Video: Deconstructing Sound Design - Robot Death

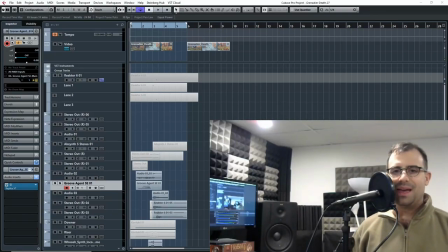0s
Hi everyone, David here from daviddumayaudio.com and welcome to this new video series that I want to create which is basically a playlist I want to create of a bunch of sound design that I've created before, projects I've worked on, and basically deconstruct whatever sounds I've created and show you guys layer by layer what I've used, what I recorded,
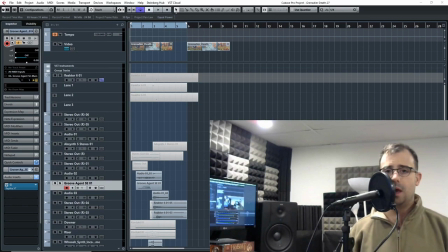17s
different sound sources, different techniques that I might have used, different plugins that I used, and yeah, basically go over my thought process, how I did what I did, and hopefully it helps you guys out. you guys can learn something new, some different techniques, maybe get some ideas from my videos.
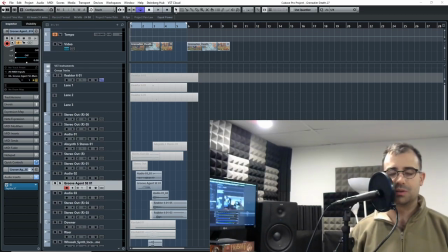32s
And then also for me, you know, I can always go back and re-watch them as well. So that kind of, good for everyone. And hopefully we can comment and share and, yeah, kind of share ideas and improve together. So anyways, without further ado, let's just kind of jump right into this first sound design example that I have ready for you guys here.
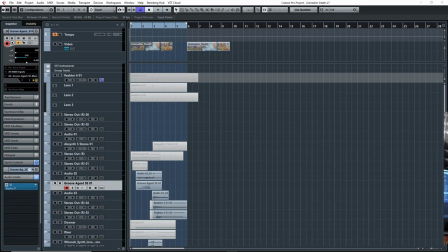all right so this first um for this video i wanted to share
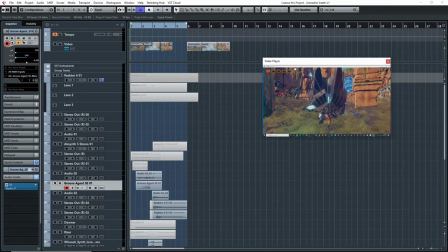63s
oops um a scene that i created and this part of a video game is called the 3d game kit which you can find on um unity.com on the asset store it's a free downloadable uh game kit it's basically they
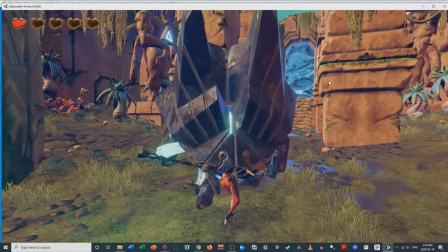78s
created it unity created it for developers to practice developing games and for me I've been using it to implement sound design using WIs but yeah so right now I'm kind of creating sound design and putting sounds in and stuff like that and that's what I'm working on so I've been creating this scene so let's just play it through and then you guys can see what what it looks like.
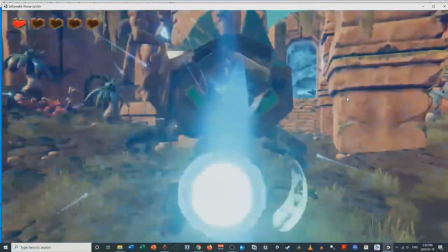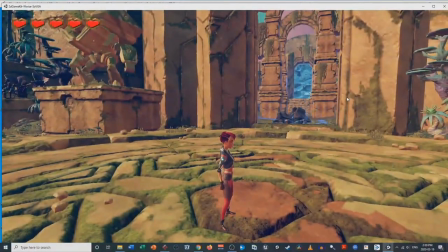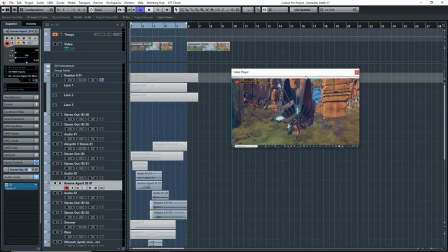106s
All right so that's it it's basically what the sound effect is is this robot monster dying so
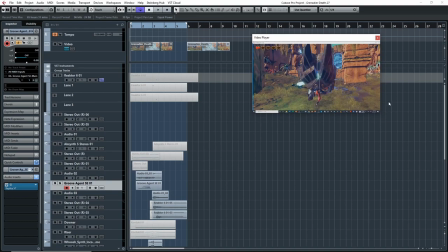115s
go through one layer at a time and see how I created it. So when I first started out I was kind of thinking I wanted to start with some electrical sound so if you look at the video without any audio. So if I was going to mute everything.
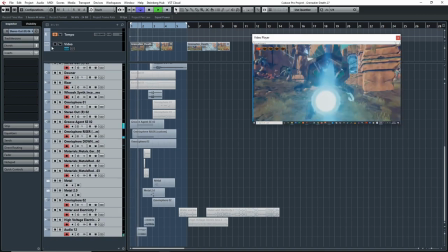There you go. So if I mute everything. So yeah so this is what I was looking at there's no audio and maybe you guys can think of what you guys might use or how you guys would start this
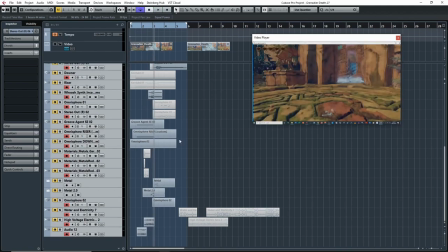149s
but what I was looking at is all this electrical zipping around and all the light and stuff like that.
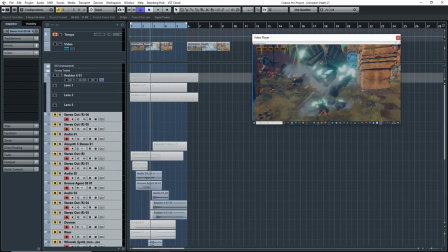156s
So this is what I was looking at. So what I started with was the first layer here, which is this one.
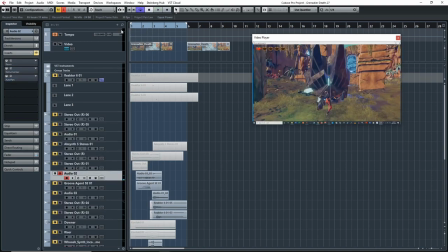164s
And I'll show you guys what it sounds like without any plugins on.
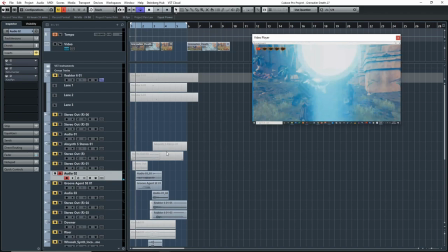170s
Right, so what that is, is it's just a bunch of impact sounds. And the way I created this was actually in S-layer. So if you don't know what S-layer is, I should have it open here. I just basically imported a whole bunch of impact sound effects and then I was just playing on my keyboard those sound effects and this is what I came up with.
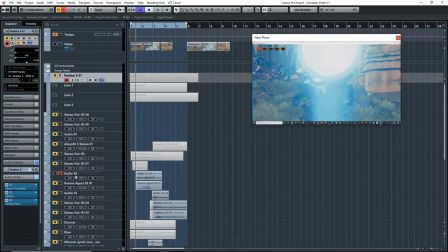189s
So I was playing pretty high on the keyboard, that's why they're kind of short and they're higher pitched, right?
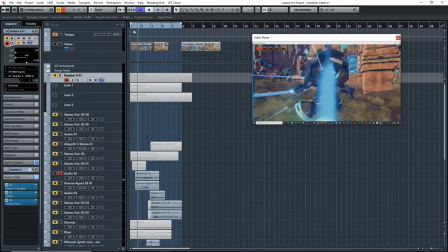196s
And I was kind of trying to make it match the visual, but I kind of did it freestyle, so that's what I did. And now once I had that,
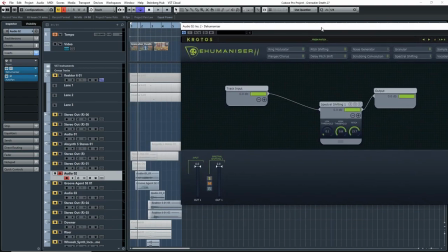205s
then I added some spectral pitch shifting that I have here from dehumanizer, which added this.
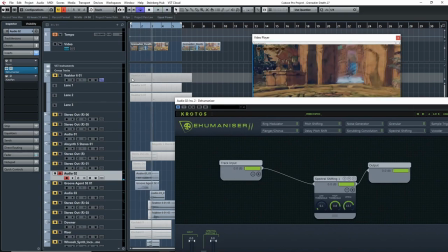214s
So I thought that was cool. It's a lot closer to that kind of electrical gritty sound that I was looking for.
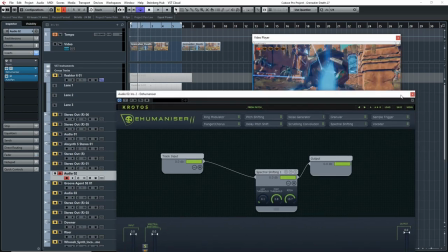221s
And then I just added some auto pan, which just moves the sound around the field, the back and right, right and left.
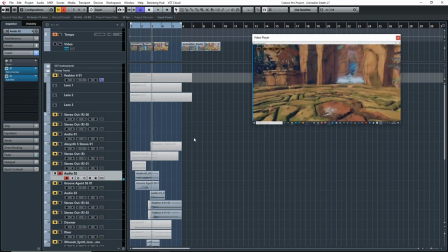229s
So it gives it a much more white sound. So that's how I did that layer here. All right, so the next layer that I created, I basically used that exact same sound and imported it into Groove Agent, which you can see here.
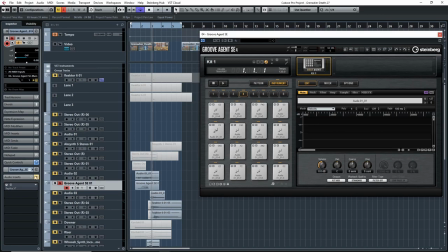241s
So if I take off the delay and I play it,